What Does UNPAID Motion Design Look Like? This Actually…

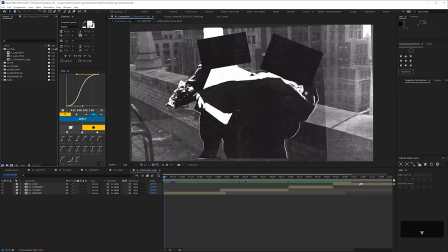Up here in this folder AA Final there's the final logo animation here and then I just exported the logo on black and white and
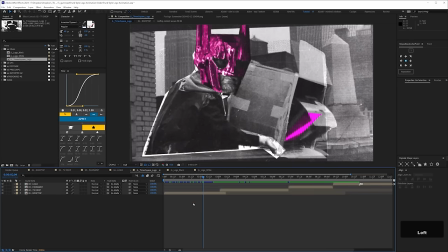sent those to Scott as well so this main logo comp split into four pre-comps for each shot we're going to the rooftop one it's not the it's not
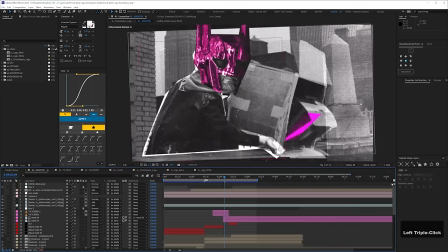the tidiest timeline leaning into the messy nature of it
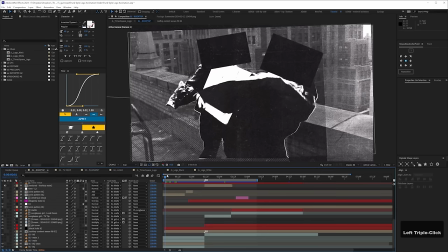so if you're doing this sort of thing what you want to do is identify bits that you want to isolate and have cut out from say the background and then you can either
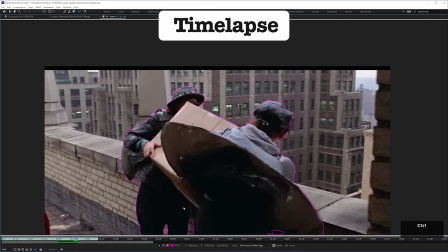rotoscope them or do what's known as a junk mat and
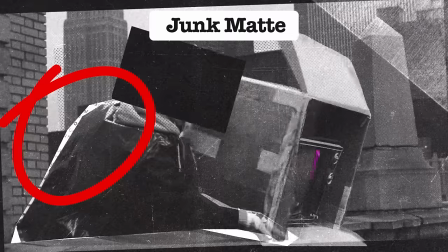you actually might prefer the junk mat because it sort of looks a little bit more rough and ready a little bit more cut out and you also might need to create a clean
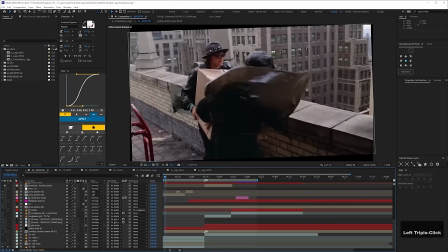version so if we just solo this background layer then on top we've got a comp here which is a clean
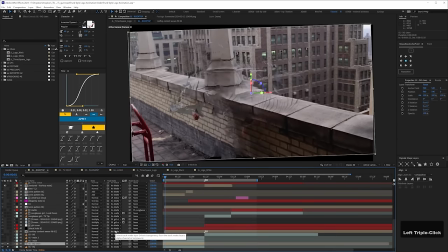version or allegedly clean so this is using the contents where
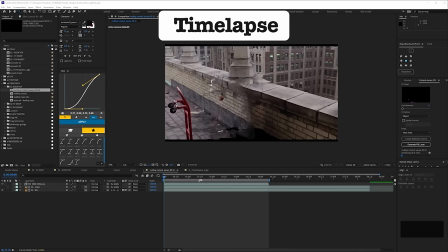feel in After Effects if it's moving if the background's still you can use
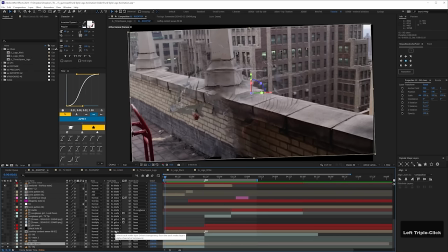Photoshop generator feel or whatever or even clone stamp it and obviously this isn't a perfect result but it didn't need to be for this sort of thing it's messy
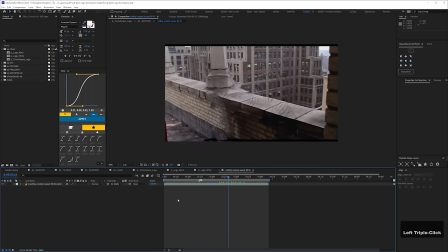and rough and ready anyway so I wasn't going to spend time fixing this so I've actually pre-rendered some of these elements for the project file normally
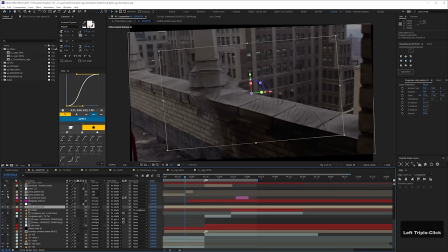the contents where I feel will create a png sequence so if we just turn layers on sort of one by one so just randomly add in
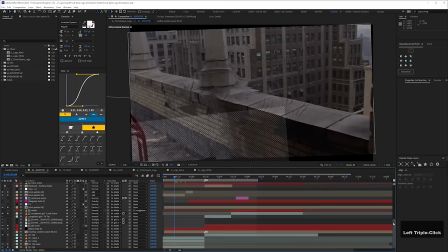dot patterns sort of any textures that sort of take my fancy so that's kind of the nice thing about working this way you just kind of mess things up as you go along so this layer is the the girls cut out
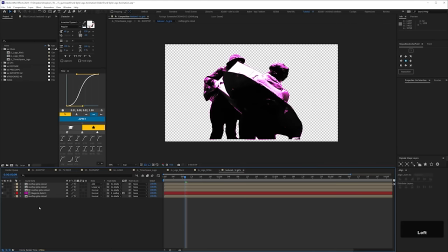so this has been rotoed and then i've just sort of created an effect where it looks sort of cut out and then there's almost like a posterized color effect and I've used a bit of choker and turbulent displays to sort of choke out the edges.
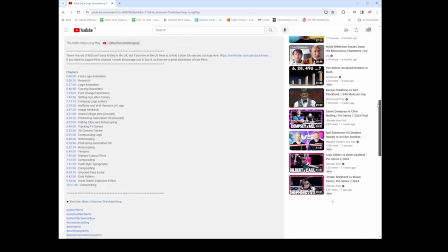Again if you want more of an in-depth look at it I've chaptered the workflow videos so you can just jump to those particular points if you want.
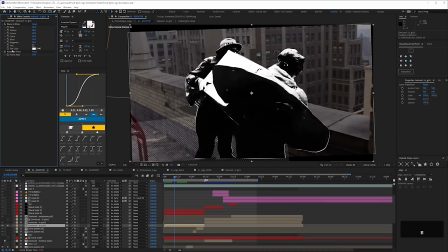You can also mix up the frame rates as well so I've got a posterized time effect and I've set a frame rate of 10 on here so if you scrub through you can see that the
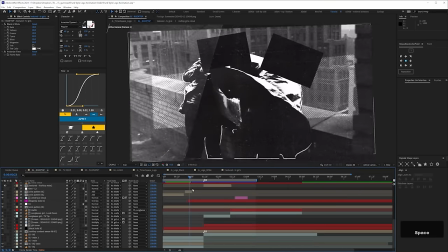the backgrounds move an edit from frame rate to the girls are and
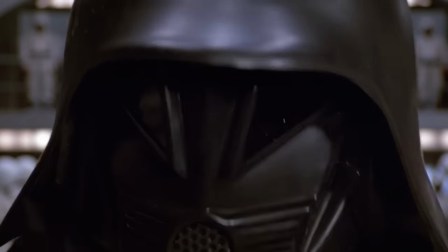then here I found images of Scott wearing this sort of helmet thing on his Instagram so the idea is he's one of the people dropping the TV
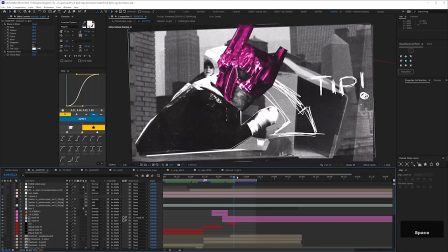off the roof and then just you know silly little touches adding a sort
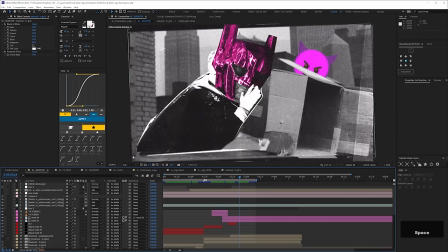of a double horned emoji over there then on top you've got some photocopy textures you know
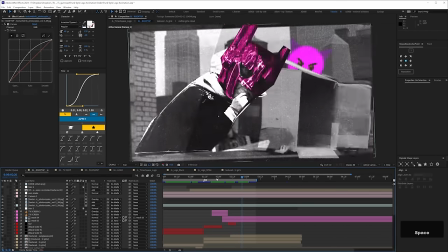set to set to add just moving around just messing around and you know making it look as random as possible